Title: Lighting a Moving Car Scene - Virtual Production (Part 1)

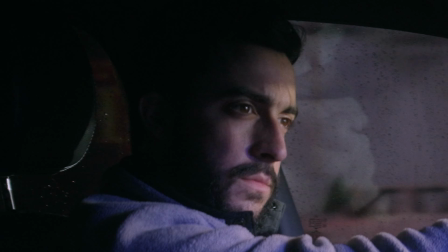[7:05]
So when the hard light is casting through all of these raindrops, you can see it kind of dribbling down on his face which really looked awesome as a car was you know passing by as we turned this light and all we did was have it on a stand and just turned it left and right simulating like a car kind of turning out in oncoming traffic or something like that so doing little things like this just to add some dynamic movement really don't take much but still add a lot to the scene and then one more thing that I want to touch on it's not really lighting but it has to do with the screen you're working with a screen and you can see in the passenger rear view mirror sorry
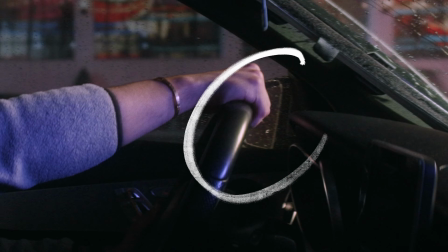[7:41]
the driver rear view mirror you can see that there's actually roadway passing in the background so it's important to kind of utilize that to your advantage we put another plate of video way back where that mirror reflected onto of just the traffic going backwards so it looks as if you know you can see out the driver window road is passing and then in the mirror you can also see that the road is passing so just little details like that just to really sell the entire scene a little bit more and it's a great way to use the wall to your advantage and that's a great segue into the next shot here which is this push in from the back of the truck sorry back of the car and you can see the lightning flashing and
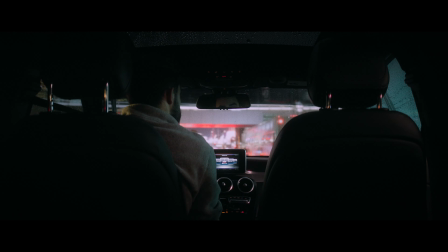[8:17]
the roadway going in front of us and I want to break this down so again you can see the lightning strike and the whole
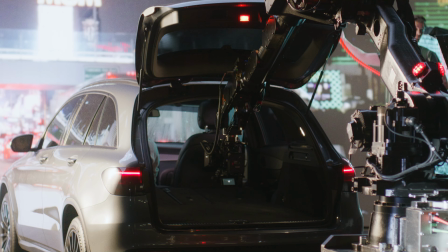[8:23]
car light up you can see on the wall it looks like the lightning struck outside but you can also see it striking in the car.
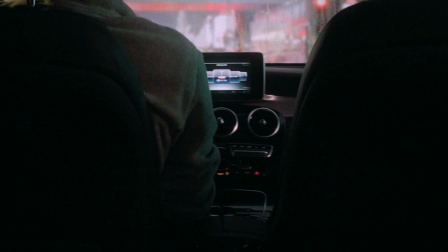[8:29]
Now originally we knew we wanted lightning and I thought we were going to have to rig up a like an aperture light and trigger a lightning strike overhead but they reminded me that we can use the wall to our advantage. So if you're shooting in an LED like a virtual stage like this you can use it to your advantage. You don't need to just avoid having the light casting. So what we did was with the wall they had an overhead ceiling panel or LED panel overhead.
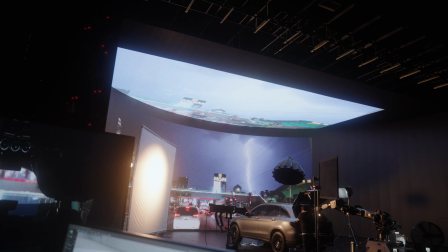[8:52]
So we took that same clip with the lightning striking and we put that on the ceiling and then just boosted the exposure of the clip a lot. So now as the lightning strikes on the wall in front of us we actually have this whole ceiling lighting up as well casting into the car. So rather than trying to rig up in time and match up this whole aperture light we just use the wall and cast it in this lightning as it struck. But of course this isn't going to be the only light that we can use and we still need to add in lights. So I want to talk about a couple of lights that we added in for this scene as you know we're driving forward down the strip.
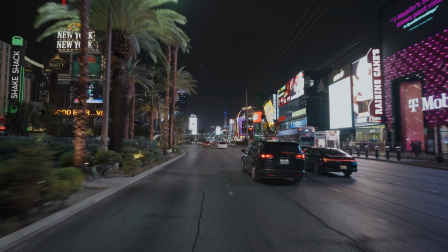[9:27]
So since we're on the strip of Las Vegas, we're driving past a lot of different buildings.
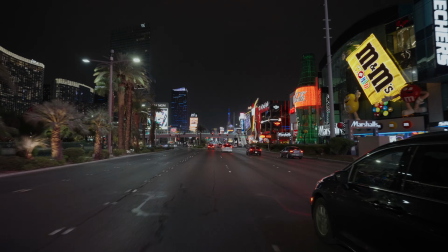[9:32]
In a night scene like this, there's a lot of different environmental sources, different RGB colored lights, passing lights, fluctuating lights, etc. So to emulate that, and we didn't have many hands on decks, we kind of had to be very minimal as to what we could do.
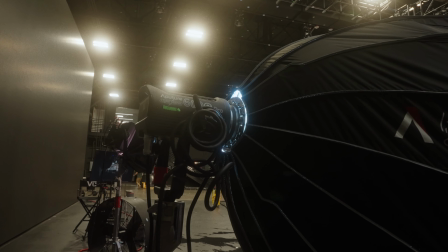[9:48]
So for this, I used an Aputure 600C because it's a colored light.
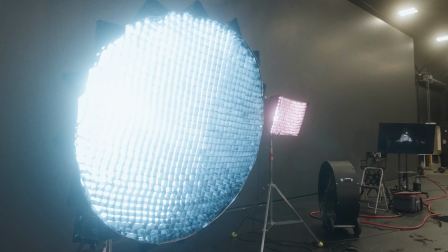[9:52]
It's pretty much like a nova or the same RGBWW setup they've got so I put that same light dome 150 on it again with a grid and I had that on a stand so I could just push the stand going by the car so that was my role is just pushing the stand kind of as like the car is driving by a building my light was that building that was driving by but then additionally while doing that I
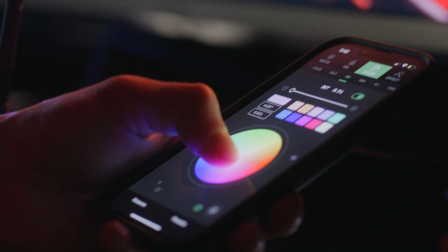[10:14]
had Sidus Link pulled up on my phone so I was just subtly fluctuating into different colors that you know I'd seen on the strip when I was there. So some blues, some greens touching into the reds as well. So it really just felt like as a building was passing, a billboard was flashing different lights in different colors and that started to give a dynamic color coming from frame right. But then additionally, there's a lot of different sources. There's not always just one building. There's a building there, there, there, whatever.
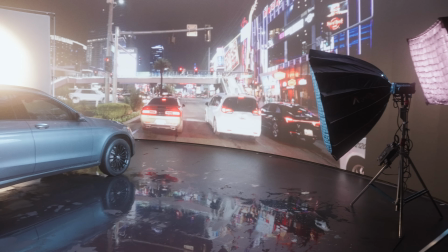[10:40]
So I put one more light and that was an Aputure Nova P300 with a softbox and a grid and I think I just had that set to like a
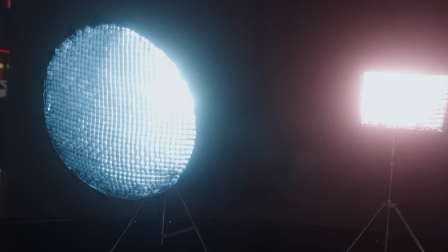[10:47]
magenta or some sort of in this pink range just to add a bit more color contrast and this light was just static shining in
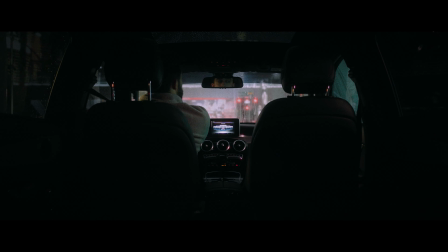[10:54]
on the frame right the same direction as that 600c but just filling in more shadows so like there's a little bit more color contrast going on so two lights on that frame right side but then looking at the frame left side it was just very you know it was right heavy there's a
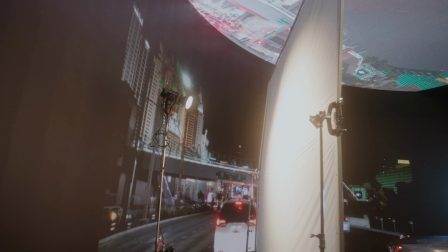[11:09]
lot of shadow over here so what i did for this other light was just set up a very large soft source and remember that key light that we had before you know upstage was that 4,000 Kelvin you know rappy key light that we had on that side shot that was something that
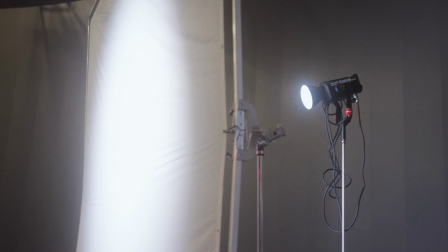[11:25]
I carried over into this shot as well so we took that same aperture
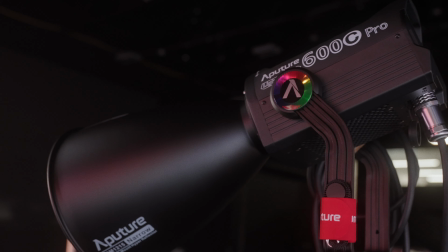[11:31]
600c and I was struck this just through a like a 12 by 12 half grid frame
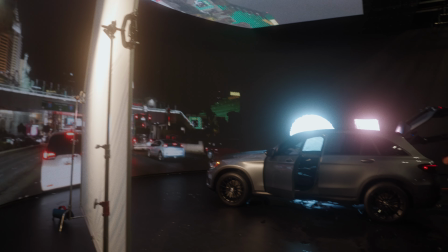[11:36]
and we put that as far out of frame on frame left as we could and essentially this just being a side light you
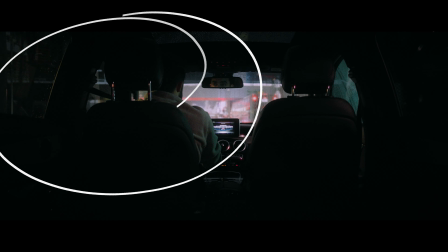[11:42]
can see it start to cast in on the left side of our driver from the back and just creating this kind of wrappy edge light, almost key light, just filling in a lot of this shadow ambience on frame left. So this scene was a little bit more subtle than the last one. We didn't have as many dynamic light sources, but it all kind of goes back to using the wall to your advantage.
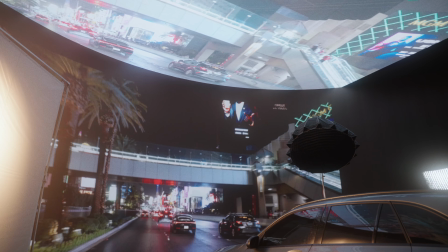[12:00]
We got a lot of dynamacy or realism coming from the wall and using the lightning strike on the screen above just to really light up and act as an additional light source. But with virtual stages like this popping up all over the place, I wanted to just take the time to just share with you what it's kind of like lighting in a volume like this. Again, whether it's an LED wall or projector or something like utilizing Unreal Engine in a stage like this, it's becoming more and more common and more and more within reach.
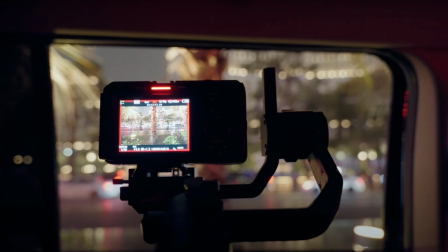[12:30]
Again, if you haven't seen the other video that I just put out last week, it's all about the setup,
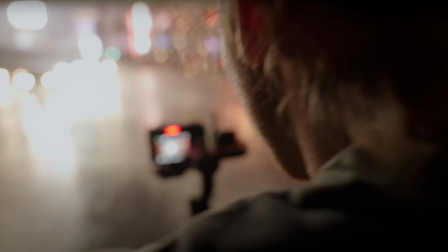[12:36]
you know, the production side of things, what camera settings, what camera I use with all of this.
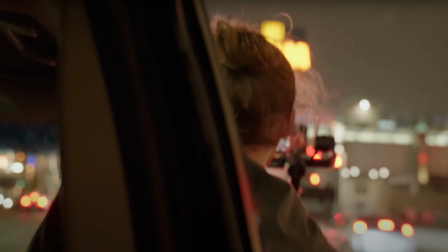[12:41]
So go check that video out as well. And additionally, I'm going to be doing a part two to this with a couple more shots of what it looked like lighting that. So I'm going to head out here. I hope you guys like this. If you did, share it with a friend, tell them I say hello, you know, shake their hand for me, and I will see you in the next video. All right, adios, bye-bye.